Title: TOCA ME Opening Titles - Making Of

Hey folks, I'm Robert Ranitzky and I'm the director of the TOCA ME opening title sequence.
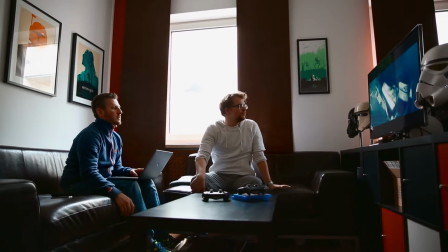[0:15]
I would like to walk you through some of the things that we did to create this film.
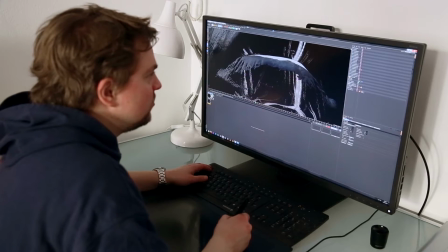[0:19]
It was really awesome to work with some talented friends and artists like Daniel Henjes, Michael Münch, Andi Thoma and Michael Farkas.
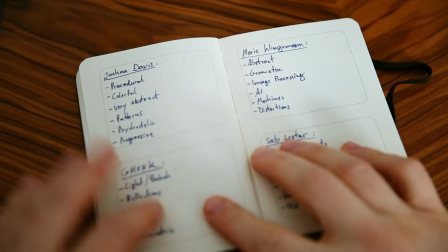[0:28]
We spent a lot of time thinking about the concept and how to match this year's topic, Dream Big.
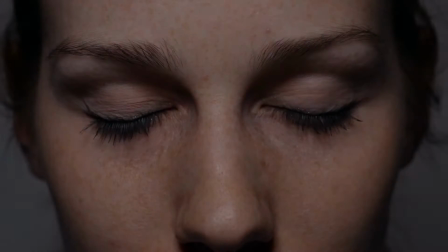[0:33]
We had ideas of showing a sleeping girl that is dreaming of creativity and ideas.
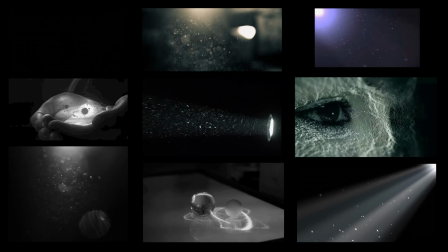[0:39]
For inspiration, we looked at a lot of images containing lights and projections and then created a mood board with some of our favorites.
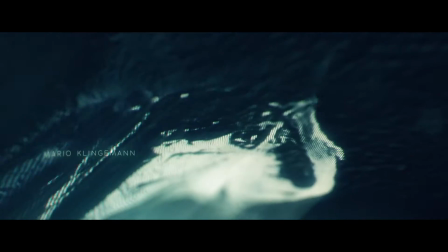[0:46]
Our vision was to only illuminate the sleeping girl's face by projecting artwork from each of the artists that is speaking at the TOCA ME conference.
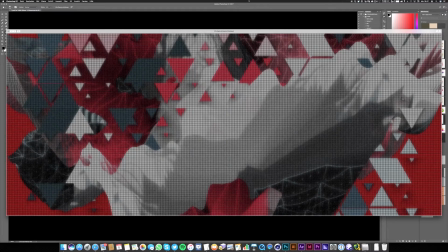[0:57]
We carefully had to curate all the artwork from the artists to find something that would work as a projection setup.
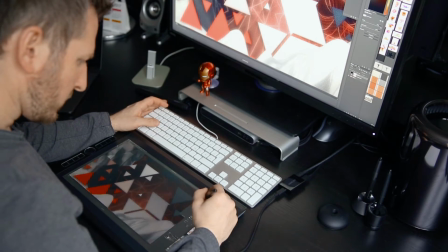[1:06]
Each of the artwork was turned into a black and white image with a raster effect to make it more like a projection.
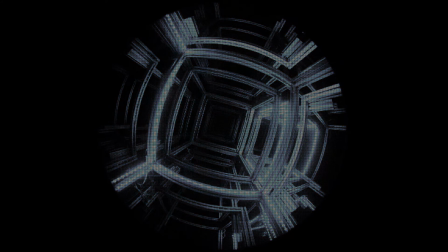[1:12]
We also added some chromatic aberration and some imperfections.
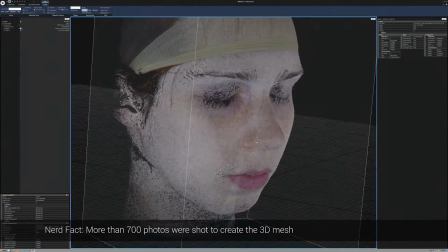[1:17]
Daniel Henjes created this amazing 3D scan of this girl's face that we used to be able to go into a macro level of detail.
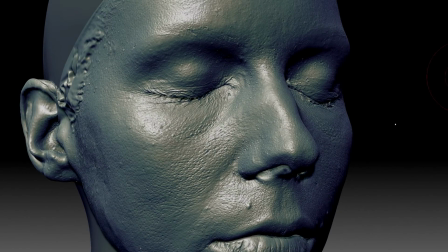[1:24]
Phil Amelung cleaned up the 3D scan using ZBrush.
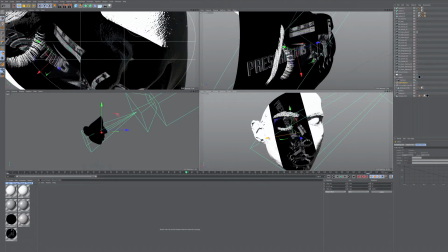[1:28]
All the 3D animation was done in Cinema 4D, and we wanted to base everything on the real world, so for example we used only focal lengths that would really exist.
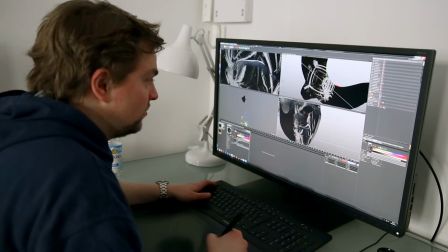[1:37]
Daniel made a setup for Cinema 4D that allowed us to use the artwork and
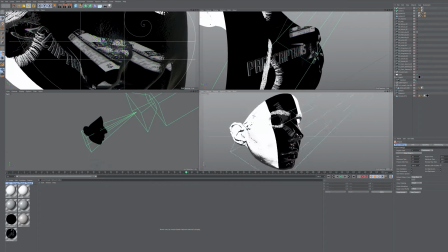[1:42]
project it onto the face of the girl and let it illuminate by using global illumination.
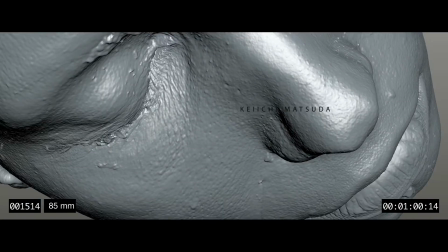[1:48]
Before we even rendered a single frame, we quickly created an animatic that we can send off for editing and also music creation.
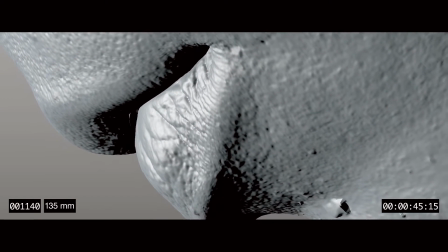[1:57]
Michael Münch worked with the animatic on the edit that we could then use to define the final length, but also send it over to Andy and Michael for music creation.
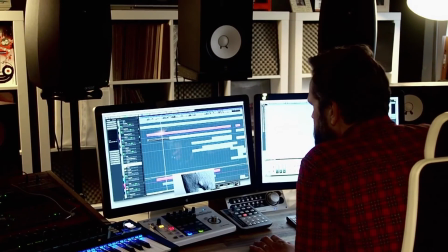[2:10]
For the musical part, we gave Andy and Michael a few cool tracks that we like and thought will work really well for this piece.
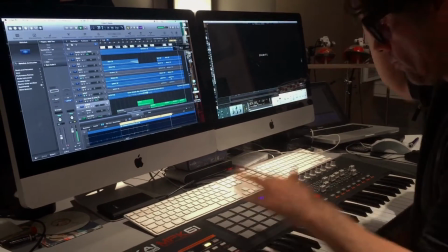[2:17]
All they had to work with at the beginning was a rough animatic, but with each frame we gave them,
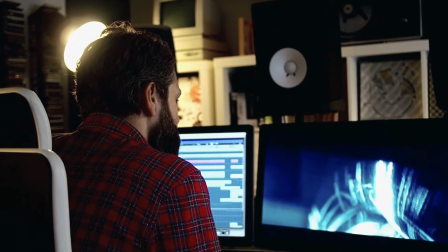[2:21]
the music as well as the visuals grew together to become the final piece it is right now.
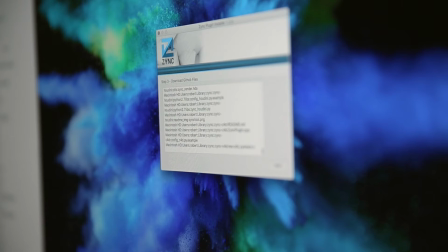[2:27]
When it came to render, we found out that the average frame took between 1 and 1.5 hours to render,
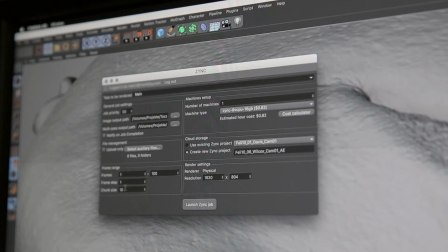[2:33]
but some frames were even going up to 4 hours to render. So it was really tricky, but thankfully Google Cloud Platform supported us, offering us Zyncrender as a rendering solution.
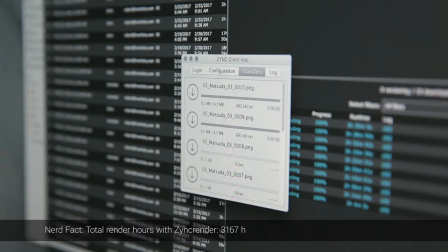[2:44]
So we could use up to 500 machines with a total of 16,000 cores to render all the frames and to really pull this off in time.
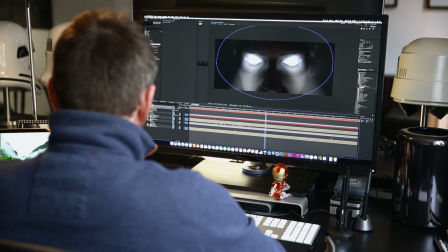[2:52]
After we finished rendering all the frames, it was time for compositing. We used After Effects to composite all the shots.
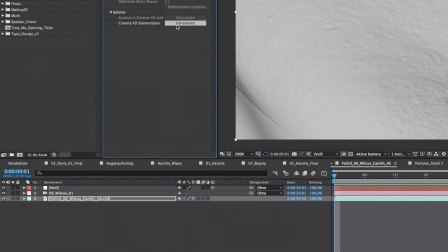[3:00]
By using Sceneware, we could extract the Cinema 4D camera as well as a null object that was used as a particle emitter source.
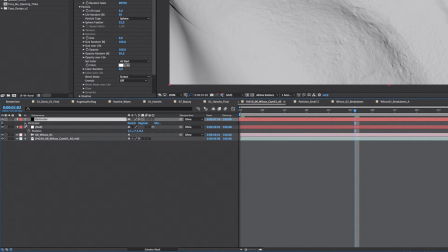[3:10]
Particular was used to create floating dust specks.
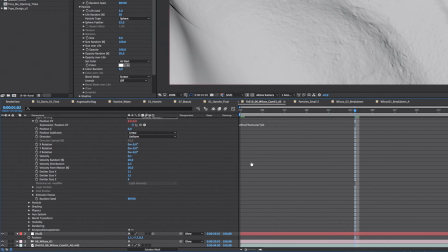[3:13]
The separate volumetrics pass was used as a mask for all the particles, so they are only visible in the volumetric light.
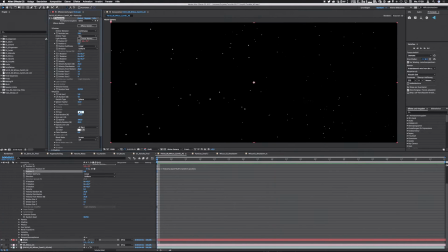[3:24]
Then we adjusted the particle size, so everything was matching the original camera movement that we created in Cinema 4D.
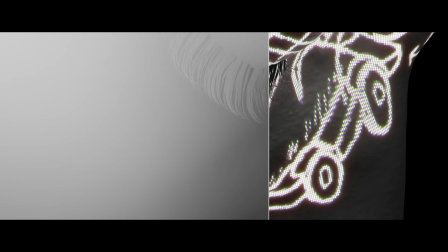[3:32]
Multipass layers, especially the depth channel,
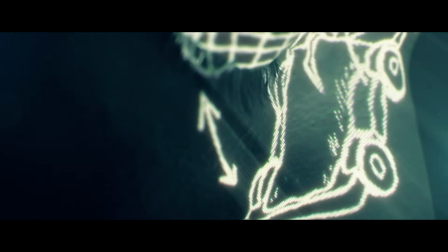[3:35]
allowed us to create a depth of field effect in After Effects even after rendering, so we could really focus on certain areas.
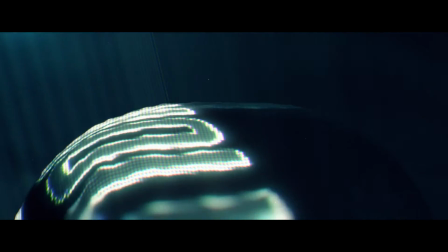[3:42]
So we used Frischluft Lenscare to create the macro level depth of field that we wanted to have.
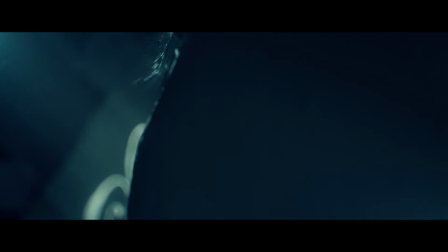[3:49]
Then we added a lot of camera imperfections like chromatic aberrations and several blurs to give it the final look.
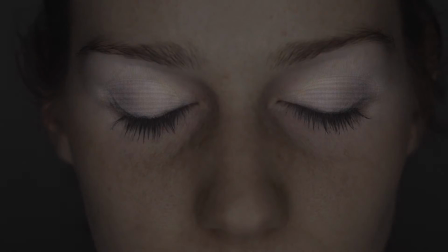[3:56]
For the final shot, we wanted her to wake up. So we filmed her eyes and then we projected that source material onto the 3D object.
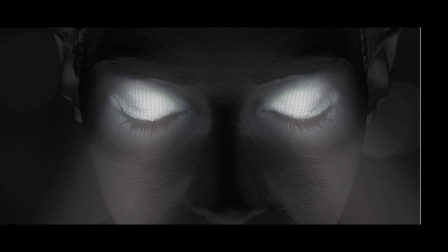[4:04]
So when she wakes up, we will see that she will open her eyes, but actually everything is just a projection.